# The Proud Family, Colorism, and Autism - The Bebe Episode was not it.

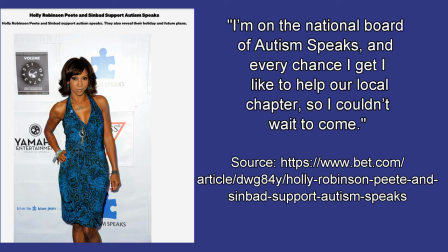[12:14]
However, from what I can find, a few sources have confirmed that she's a former board member of Autism Speaks,
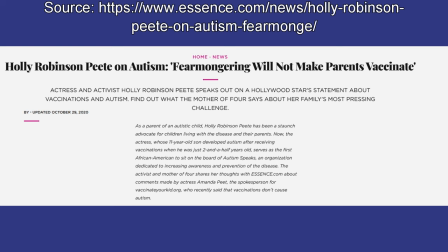[12:20]
and I really take issue with a former Autism Speaks board member being a consultant and voice actor in an episode about autism.
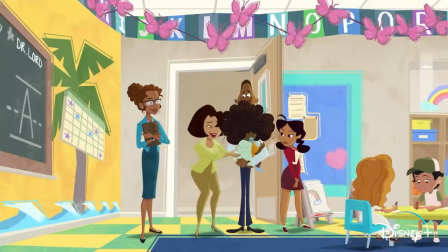[12:27]
That knowledge also changes the context of a lot of the episode. Exactly what kind of school are they enrolling in that specializes in the needs of autistic children?
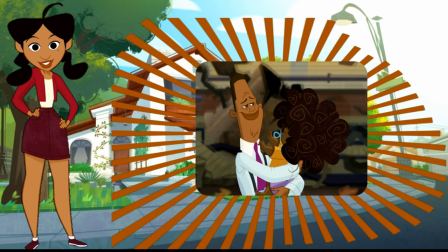[12:36]
A lot of the formalized resources pushed onto autistic children by many of the organizations held empowered by neurotypical people act from a place of seeing autism as fundamentally harmful and something that needs to be corrected or eradicated, which makes it harder for me to see this as some kind of positive thing that they enrolled him in it.
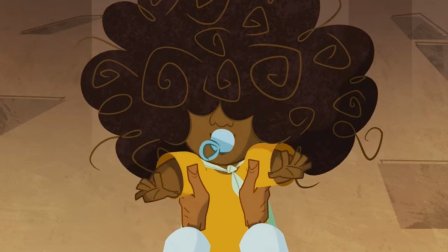[12:53]
The episode is called Bebe, yet there's next to no focus on Bebe's thoughts on his autism, the school, or him as a person. Because they chose an infant to be the autistic character, Bebe is not able to communicate his feelings or perspective to the audience.
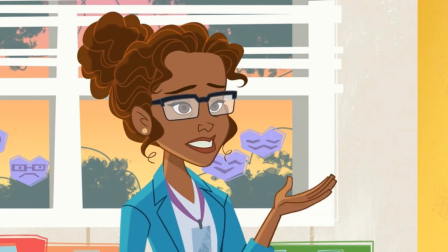[13:08]
It allows everyone else, most notably Holly Peet's character, to shape Bebe's narrative and center themselves in it.
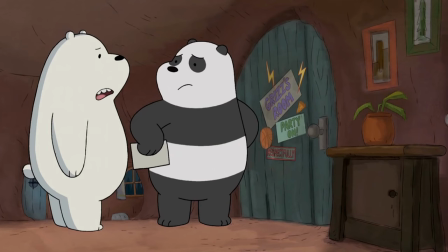[13:15]
Now, there are non-verbal autistic people, and it can be a trait many of us have, so it's not as if it's unrealistic.
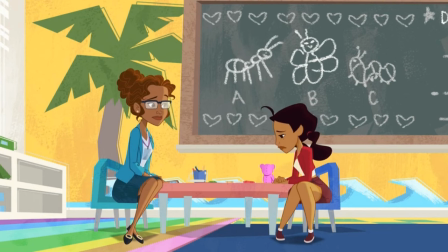[13:21]
But making your autistic character one who has little way to communicate their feelings to the audience, while mostly focusing on all their family members, instead isn't exactly a win.
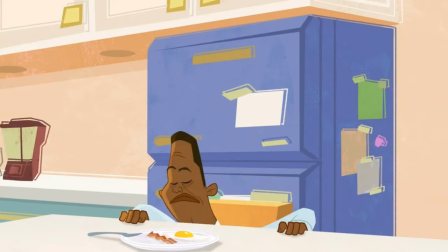[13:31]
There's a difference between portraying a non-verbal autistic person and using an infant to minimize the autistic character's presence.
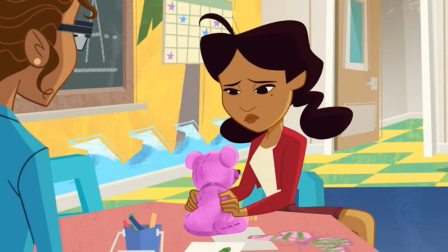[13:38]
We can only hear about Penny's thoughts of being burdened in caring for her siblings.
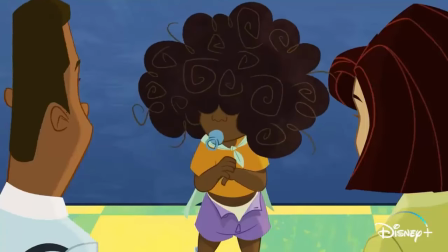[13:43]
We can only hear what Dr. Lord has to say about BB, what his parents think of the situation, but rarely the actual autistic person in the room.
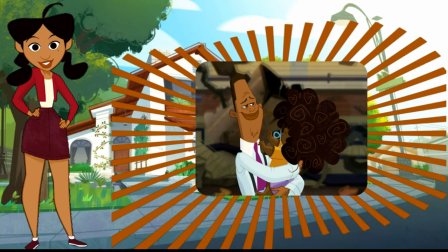[13:50]
And that's honestly a microcosm of one of the biggest issues in addressing ableism, not just toward autistic people, but toward the disability community as a whole.
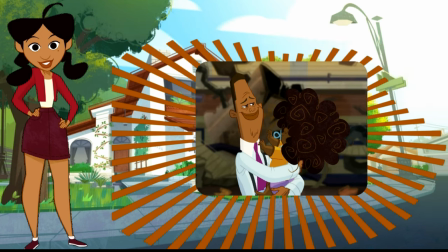[13:59]
Able-bodied people will use disabled people as a proxy to act as if they themselves are oppressed for putting up with us.
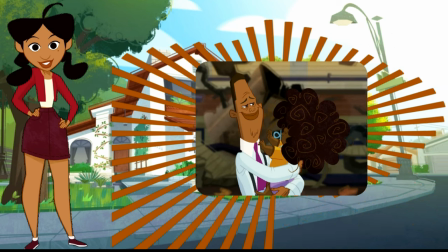[14:05]
They target a group of people that they can either render unable to advocate for themselves, or pick a victim that cannot speak for themselves, like animals or infants.
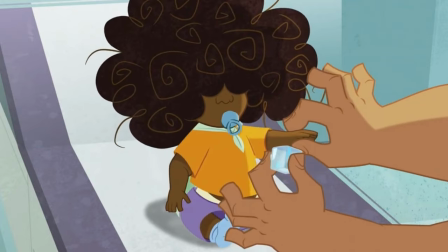[14:14]
Now, babies in television can often still have ways of communicating with the audience,
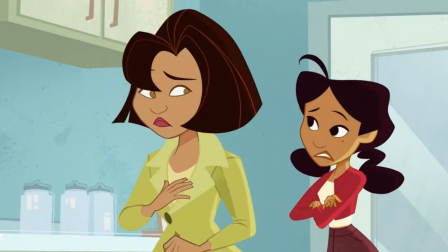[14:19]
and we do see this to a small degree in how BB reacts during these tests. Baby Sinclair could talk despite being a baby who we still saw as such.
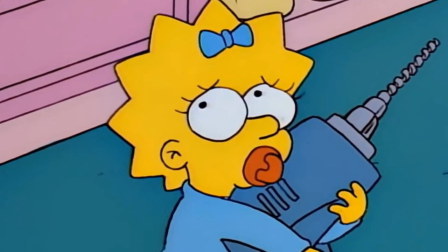[14:27]
Maggie Simpson has play and personality despite not speaking, those are just a few examples.
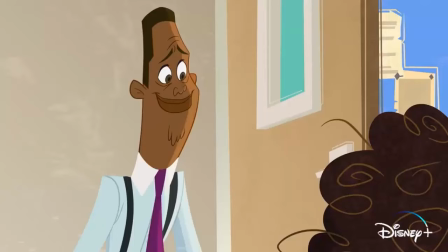[14:32]
But BB is not one of those cases and relegated to background status both before and after this moment.
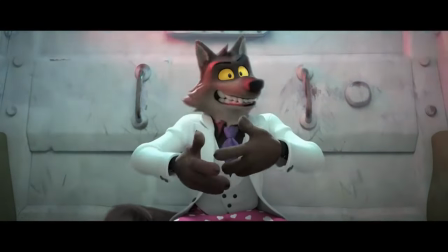[14:38]
Imagine instead a scene where Trudy is feeding the babies.
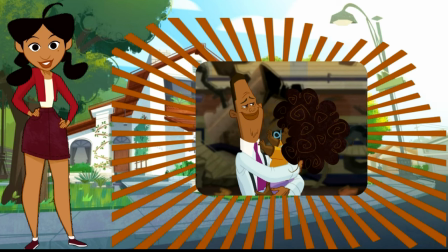[14:42]
Bibi keeps refusing to eat, where Cece has no problem, and Trudy complains that he's such a picky eater, only to learn about his autism diagnosis.
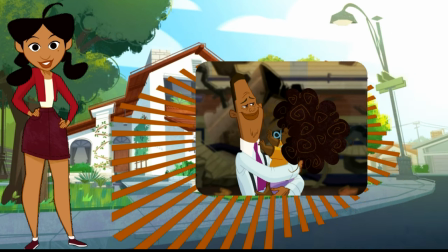[14:50]
And with this, you can have the doctor point out that he may be having a negative sensory reaction to the food.
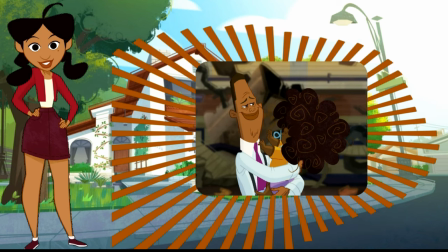[14:55]
She makes a slight adjustment and sees how the way she labeled him picky eater already led her down the wrong path.
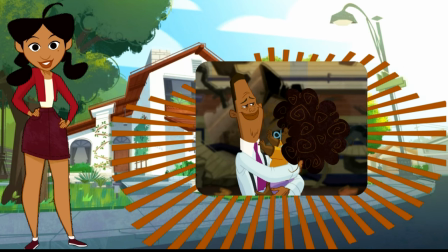[15:01]
There are still ways to have efficient storytelling in making autistic character an infant. The episode ends on a shot of all the children playing.
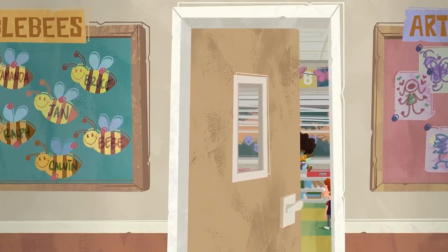[15:08]
As the door shuts, they're revealed to all be flying and have superpowers, alluding to the phrase, autism is a superpower, which it is not.
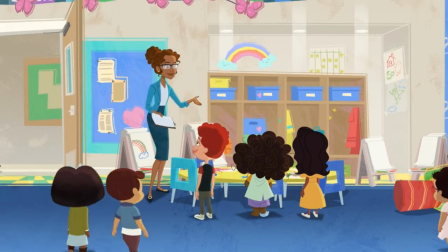[15:17]
Autism is a disability, and it's okay to call it that. Disability is not a dirty word.
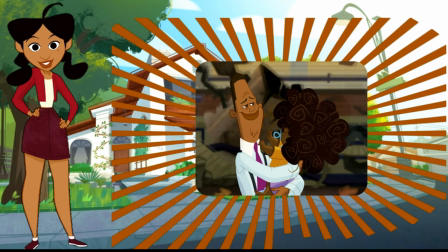[15:22]
The episode even alludes to the fact that there are some autistic people with greater support needs.
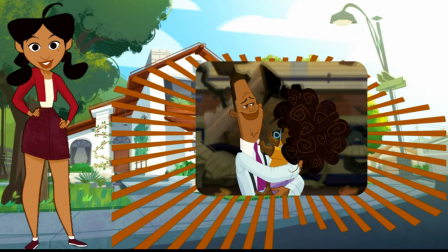[15:26]
But even then, they still try to assure us that BB can live a normal life and is plenty intelligent. This plays into a lot of ableism that seeks to exceptionalize autistic people,
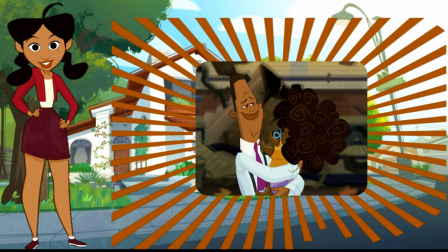[15:37]
where you're only viewed as a worthwhile person to keep around if you have talents or skills that can be exploited. This is what makes the savant trope so harmful, and why characterizing autistic people as super geniuses with no social skills,
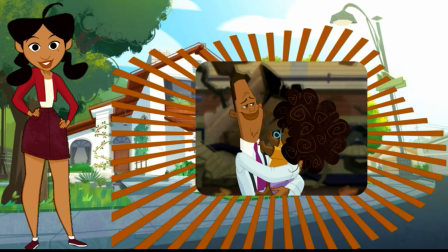[15:50]
saying that autism is a superpower, and infantilizing us to that end is not a positive portrayal.
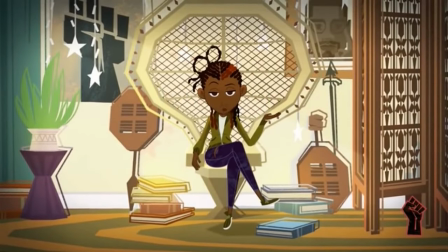[15:56]
More than anything, the Proul family Louder and Prouder conveys a great deal of arrogance to me.
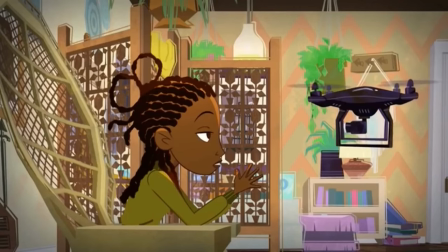[16:01]
It continually brings up social issues and seems content in just having mentioned that they exist.
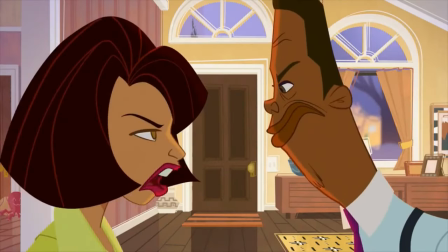[16:06]
It routinely doubles down on the exact mistakes it made in the original.
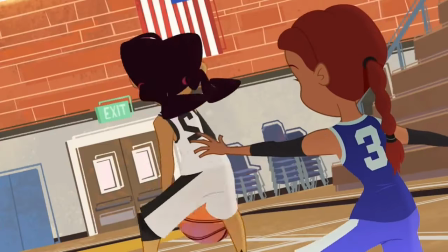[16:11]
I'd give it more grace if I felt it deserved it, but it communicates a lack of desire to change or improve, or even center the people it claims to give a voice to.
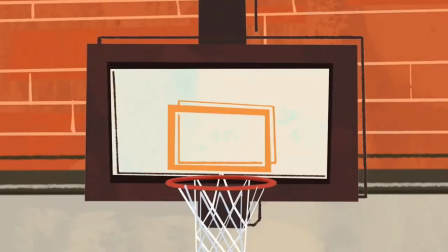[16:19]
We have several better options for depicting black girls.